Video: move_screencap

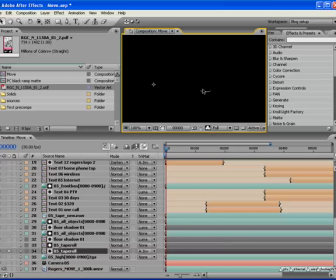8:16 I did a render of just the tape roll, and then I applied a drop shadow to that.
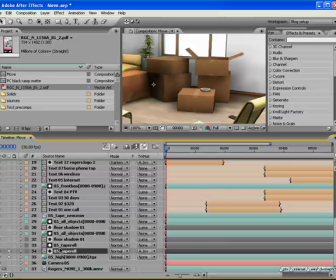8:22 If I can turn that on. There we go, drop shadow effect. And that just gave it a bit more of a punchy sort of a look to it. You can see as I turn that off and on, it looks a little bit better. So that was a little thing.
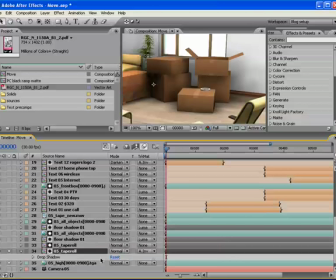8:34 And you'll notice as I go through this, a lot of the things I did seem very little and seem like, wow, that's really getting in pretty close to
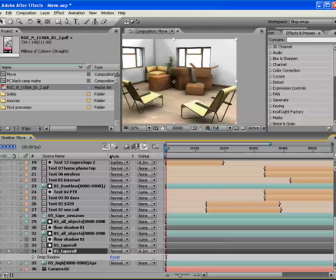8:44 doing stuff. And I was trying to, playing with all the little stuff because I wanted it to look as real as possible within the scope of our budget and our time frame.
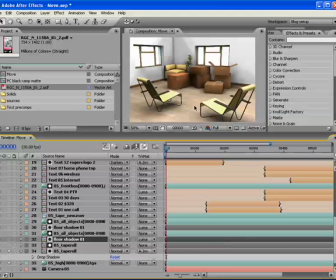8:53 So the next thing that I did was I looked at it and I thought, okay, this is good, but it's the shadows. The shadows just are not right. Now this was a particularly tricky little thing that I had to do because especially down here, you can see that there are no shadows just around the bottom of these wire things right here.
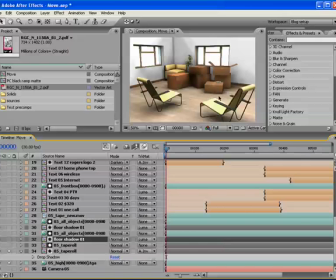9:10 And if we were to go in closer to the boxes, you'd see that the shadows they're not really punchy. They don't set that up, don't set off the scene very well. So what I did was, we'll just turn that on. If I turn on the floor shadows and floor shadows there, they're both just different instances of the same thing.
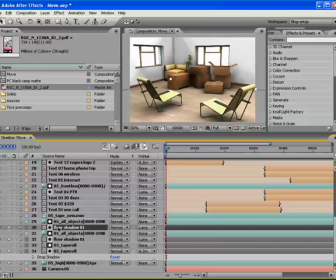9:29 You can see now I've got some little shadows there. I'm going to show you how I did this. So I'm going to open up this scene.
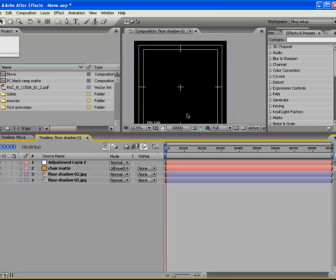9:35 What I did was zoom out quite a ways, I'm just going to show the alpha channel only.
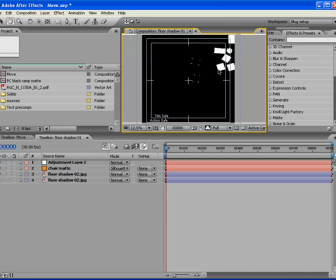9:42 What I did is I went into 3D Studio and I rendered just a top-down view of the entire scene. I applied white materials to all of the objects that were in the scene, right here, here, and here.
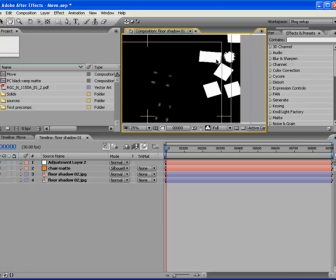9:52 Let's just zoom in a little bit on that. This is the crates that we saw in the scene. These are the boxes. This is the couch, and this is the plant.
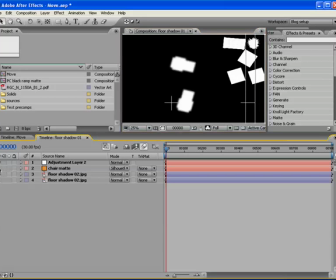10:00 And then over here, if I turn off these, you can see that I have, these are the modern chairs.
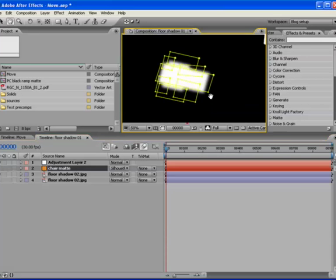10:07 Now what I did was, I put little masks around these chairs and set those masks so that they, let me just turn off this blur layer. I put a blur on all that. There we go.
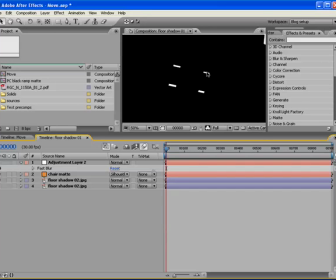10:23 And I set the mask just so that I have little section of where the light, where the bottoms of those chairs would be here. Now I'll turn that on. I gave it a bit of a blur as well because I want it to be not a really hard shadow, just a soft one.
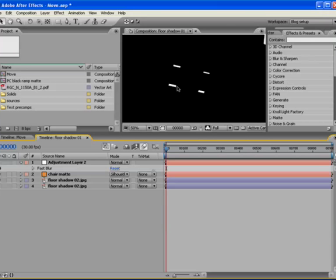10:37 Now the reason that I masked it is because I only wanted the shadow in these chairs just around the bottom corner of those wires on the chairs. So I'll turn that on. Turn that. Did I get everything all set up here?
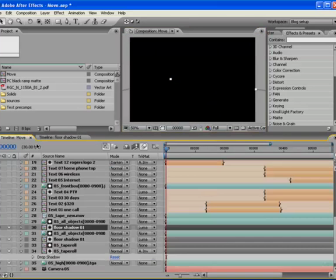10:50 Yes. Okay. So we're back to where we were. So that's how I did the shadows. Now when we go back here, that'll render again.
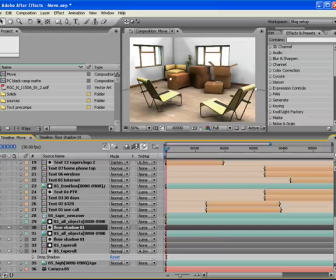10:56 And you can see if I do just a capture right there, and that's before and after. So you can also see up here, when I did that, I also added a little bit more blur, a little bit more punchiness to the shadows on the bottom of the boxes.
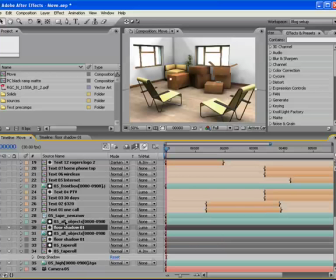11:14 So that was okay. Now the boxes are sort of looking a little bit better, or the shadows, I should say.
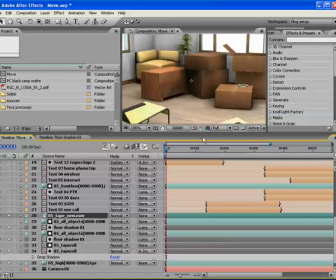11:21 So what did we do here next? Yes, so what we discovered after I rendered it, the first time I rendered it through, you can't really see it right here. Just dimly you can see there's a little red thing. And that ended up being the model that I got for the tape roll had the 3M logo on it.
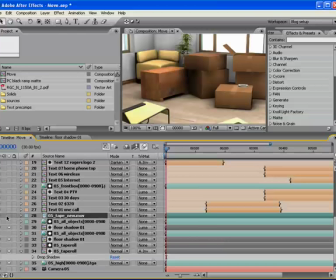11:37 And of course, we didn't want to play around with somebody else's logo, so I had to re-render it again without a 3M logo on it. So that was that one. All right. So next thing I started doing was I started adding text.
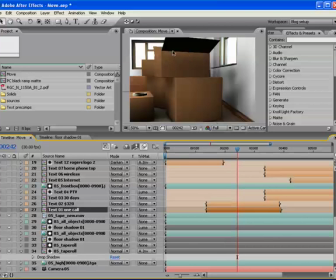11:52 The idea was that we wanted to look like there was text that was written on these boxes as if you were going to be moving and you wanted to, put a great big stamp on there to say where it was going. Remember when we were looking at the still that I was working from,
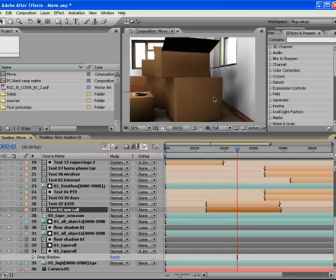12:06 they had great big blocky letters there explaining save the money and move your home phone and all that kind of stuff. So let's turn on this first one here. Now, let's just go to the pre-comp here.
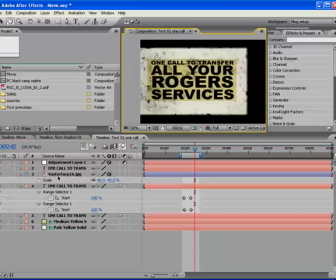12:19 I'll turn that on and I'll show you what this is all about. Basically what I did is I got a text layer.
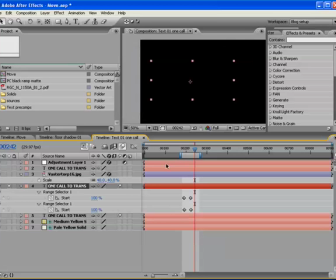12:25 I'll just solo this.